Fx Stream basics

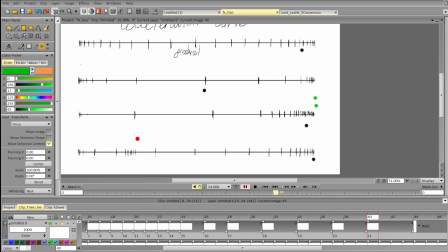4897s
Okay. Okay. I was mistaken. Yeah. So yeah, if the frames are very, very close to each other, we can use slower spacing.
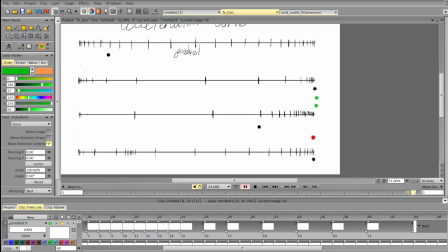4912s
Oh, okay. We can use bigger exposure because the motion is relatively slow and because there won't be huge gaps. So the problem with using exposure is that when we look at the motion, there is a gap between frames,
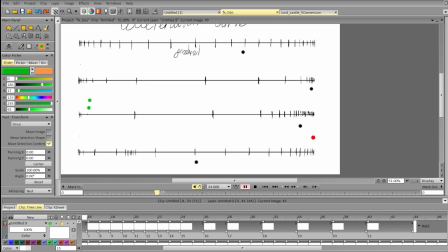4930s
and the bigger the gap, the harder it is to sort of reimagine what the motion was for the brain, because when we're working with lower frame rate, essentially
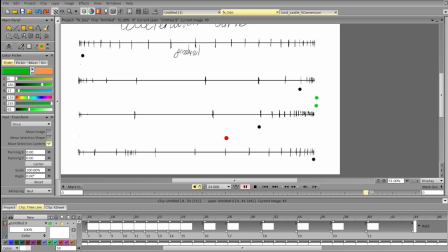4946s
what we're doing is we're trying to in between the motion in our head. So if the frames are very, very close to each other, it becomes way easier to understand how it is going,
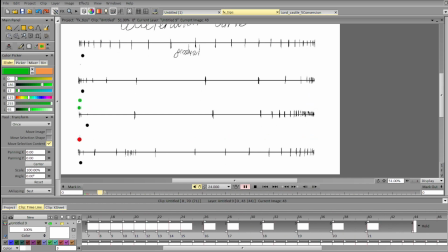4961s
and sort of it reads much better than when they're further apart. So you can get away with higher exposure there. Another instance is, for example, very fast action.
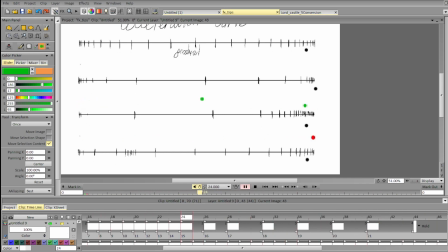4982s
You can get away with higher exposure there at some moments because you don't understand what the fuck is going on anyway. so yeah, you can just get away with a few poses.
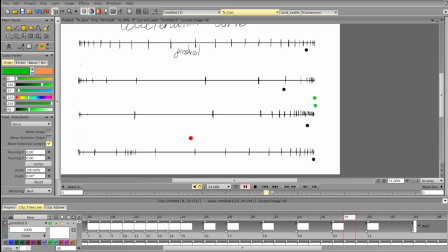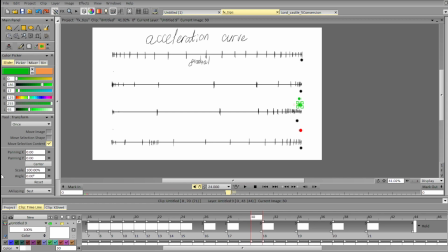5010s
Okay, the next aspect that I wanted to touch on about is material.
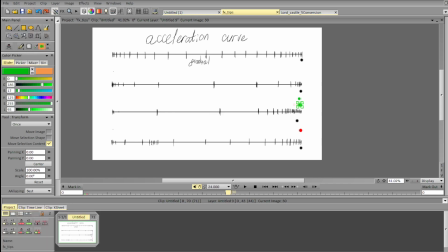5018s
So this is probably the least talked about.
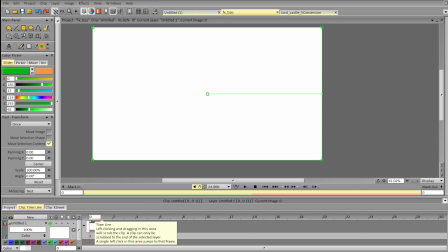5023s
I don't know. So let's animate a ball and then animate a tail on the ball.
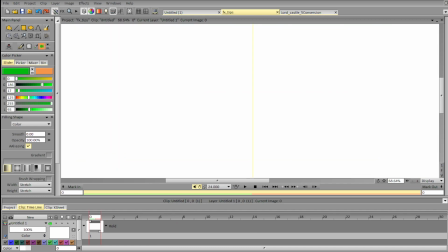5030s
So depending on the material, scenes bend differently.
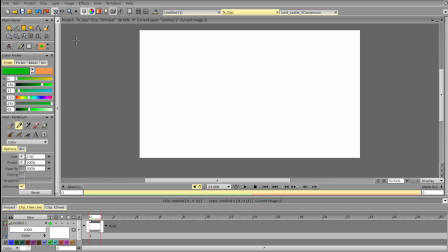5037s
So for example, you can have silk, you can have metal, you can have, I don't know, linen, cotton, and other stuff, and they have different weight and they bend in different way,
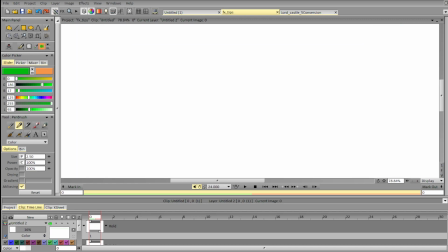5055s
and there's barely any
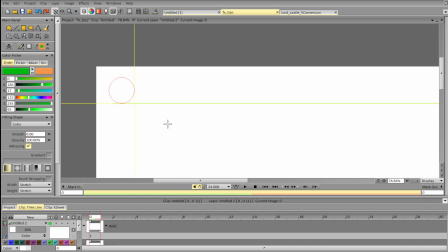5059s
like instances where you have to animate specific materials, and that's good for animators because it is very hard.
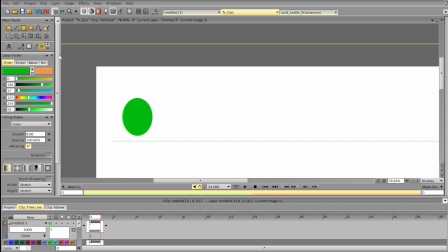5071s
But in general, it is good to understand how it works, just for the sake of understanding how you can animate different stuff and how you can get specific look.
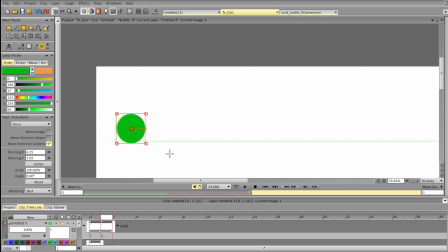5087s
So depending on the material, what changes is how much the material compresses, how much and how fast it reacts to new forces, and
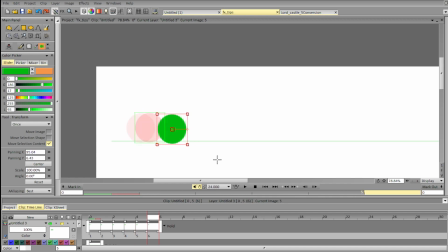5109s
how fast it can get back into its initial shape.
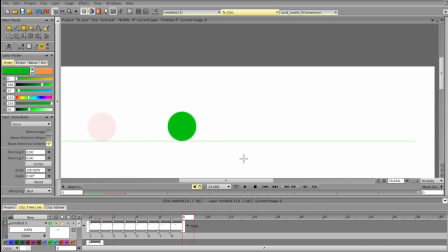So let's animate different tails for the ball. So there is a ball and there is a tail attached to it.
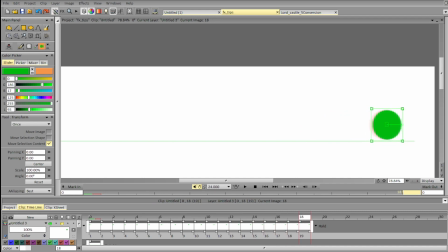5131s
And then the question is, depending on the material, how the tail can react and what is the difference in reaction.